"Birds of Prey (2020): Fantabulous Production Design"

Instead, everything else is just background noise as we focus in on what we're supposed to. One of my favorite things in any good production design is mess. For world building purposes, the devil is in the details. Even if a character is supposed to be prim and proper, there's always going to be some creases in their clothing or crinkles on the paper to show some use. But in a setting as grimy as Gotham City, which is basically supposed to be New York's evil twin, mess and dirt are absolutely necessary.
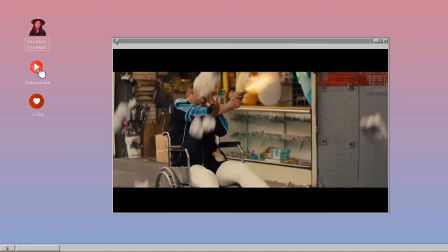274s
As Harley narrowly escapes being captured in the beginning, it really does look like we're in the bad side of town.
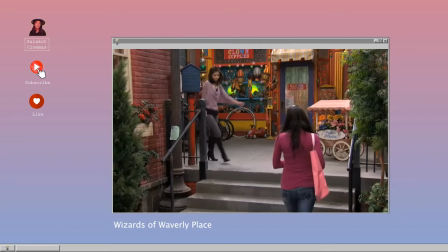280s
You can see that there are garbage bags strewn across the street. There's even dirt and pavement discoloration and weathering on absolutely everything.
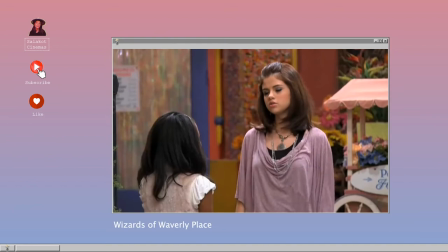287s
One of my biggest pet peeves when looking at a set is seeing the streets look super clean, making it obvious that it's a soundstage or in a studio.
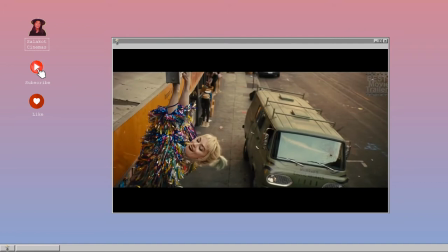295s
Gotham is gross.
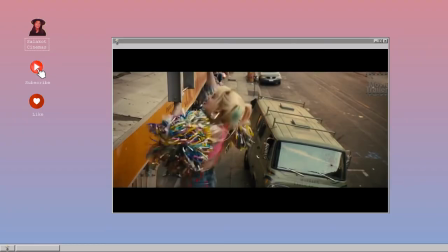296s
So seeing the uneven gray tones in the pavement or the weird splotches on the top of the roof and the smudges on the store signs really sell the set. Now, I feel like it would be a crime to be talking about birds of prey without going into the carnival fight scene, which is absolutely...
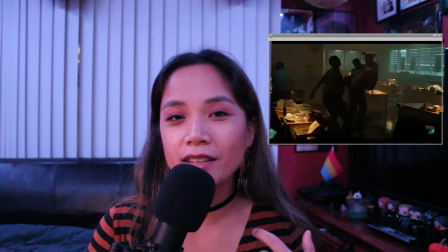311s
A lot of the departments fall under the direct involvement of the production design, such as props, greens, set decoration, set painting, etc.
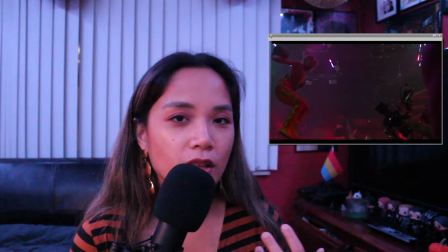319s
But on top of the aesthetic needs for the camera, the PD needs to keep in mind the physical needs for the camera, ergo having to collaborate with cinematography or even stunts.
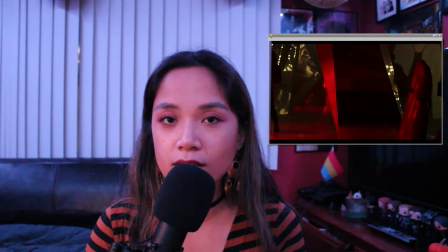327s
Like if you put a mirror here, will the whole crew be shown in the shot? Does the director of photography need certain lamps or lighting fixtures in order to do some practical lights?
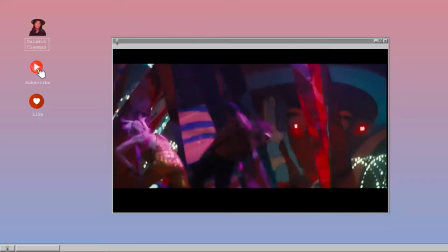336s
Is there enough room for there to be a dolly track? Is there enough room for the crew to be inside at all?
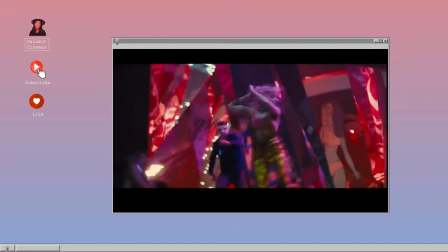341s
So looking at the set, I can't help but think about how much fun this must have been to design, but also what a headache it must have been.
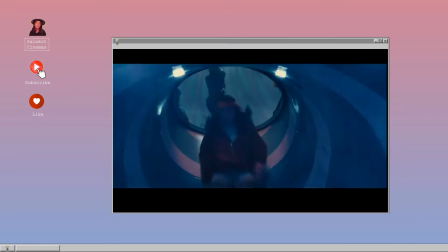349s
The set is integral to even initiating the sequence, i.e. all the ladies going down the slide into said fight.
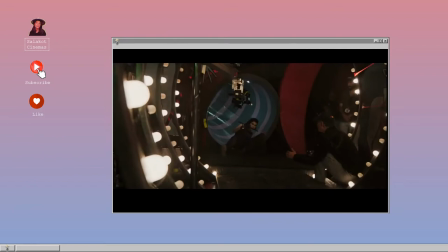355s
That poor camera operator must have had to slide down that tunnel so many times to get multiple shots of Mary Elizabeth Winstead tackling and stabbing the henchmen.
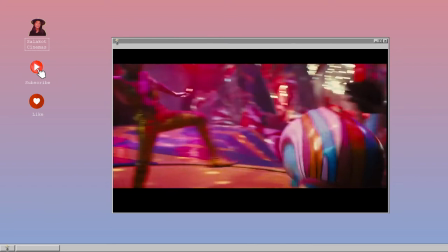363s
And then we are placed into the hall of mirrors and trampolines that directly affect the choreography and the camera placement.
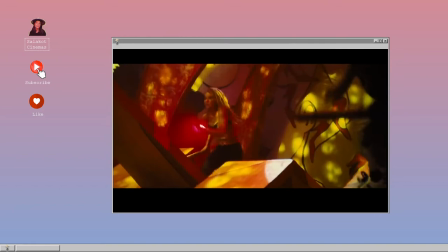369s
The women are bouncing off trampolines to tackle the enemies. Black Canary maneuvers this weird seesaw thing to drop kick this guy.
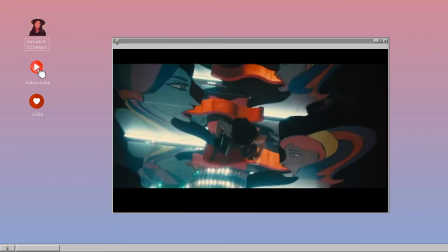376s
They use the giant hand things to smack their opponents. Huntress is rebounding off of tongues.
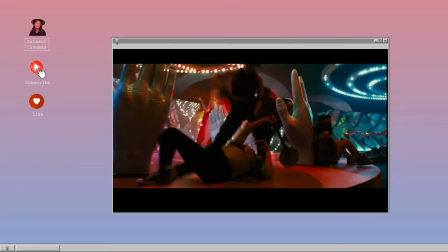381s
And on top of that, they have a rotating stage. And there's the added obstacle of the mirrors that the crew needs to be mindful of.
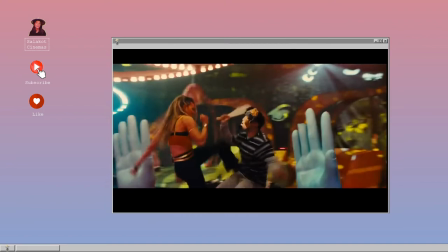388s
And on top of all of that, the areas that the different ladies are fighting in also ties into each character's color scheme through its lighting and paint.
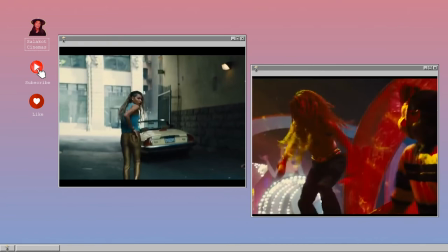396s
Harley's main color throughout the movie has obviously been vibrant pink. Canaries has been yellow. Huntress's costume has mostly been black.
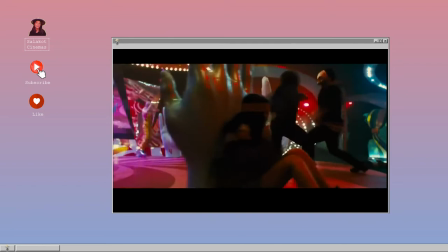402s
I noticed that Montoya isn't featured that much in this entire scene.
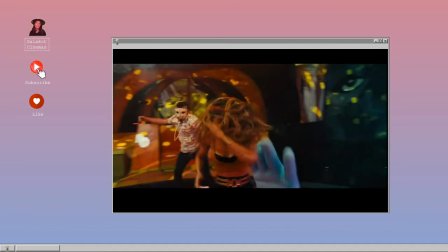406s
It might have been because the other three women have much more acrobatic fighting styles, therefore more visually interesting, since Montoya is more rough and tumble and boxing heavy. However, she is featured for a second protecting Cassandra in her area, which is noticeably red, like Cassandra's jacket. There is so much going on, and it's beautiful. Not that I can even remember what else has been release this year since I've mostly been watching everything on streaming and it's just all blurred together at this point but I really really hope that this movie wins the Oscar for best production design. Not only did it pull through with the very heavily art directed sequences like the last scene, it also did its job and helped build the world of Gotham City in its more mundane scenes as well. Thanks for watching my video where I basically spew out garbage about how much I love pretty things. In the spirit of the last couple of videos I want to take a second to shout out Morgan L. who is a new subscriber that has binge-watched all of my videos and commented on every single one of them. Thank you. This might potentially be the last video that I do this year, and also maybe write a bunch of videos for the new year. I don't know yet. I haven't decided. But maybe if you turn on notifications, you'll find out.
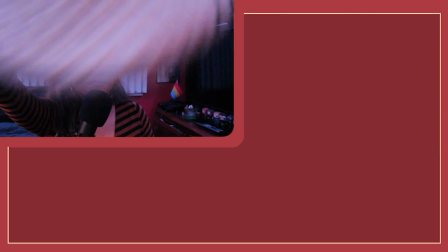473s
I've been Salikot Cinemas. Don't forget to like, subscribe, and maybe check out one of my other videos. Thanks for watching. Bye.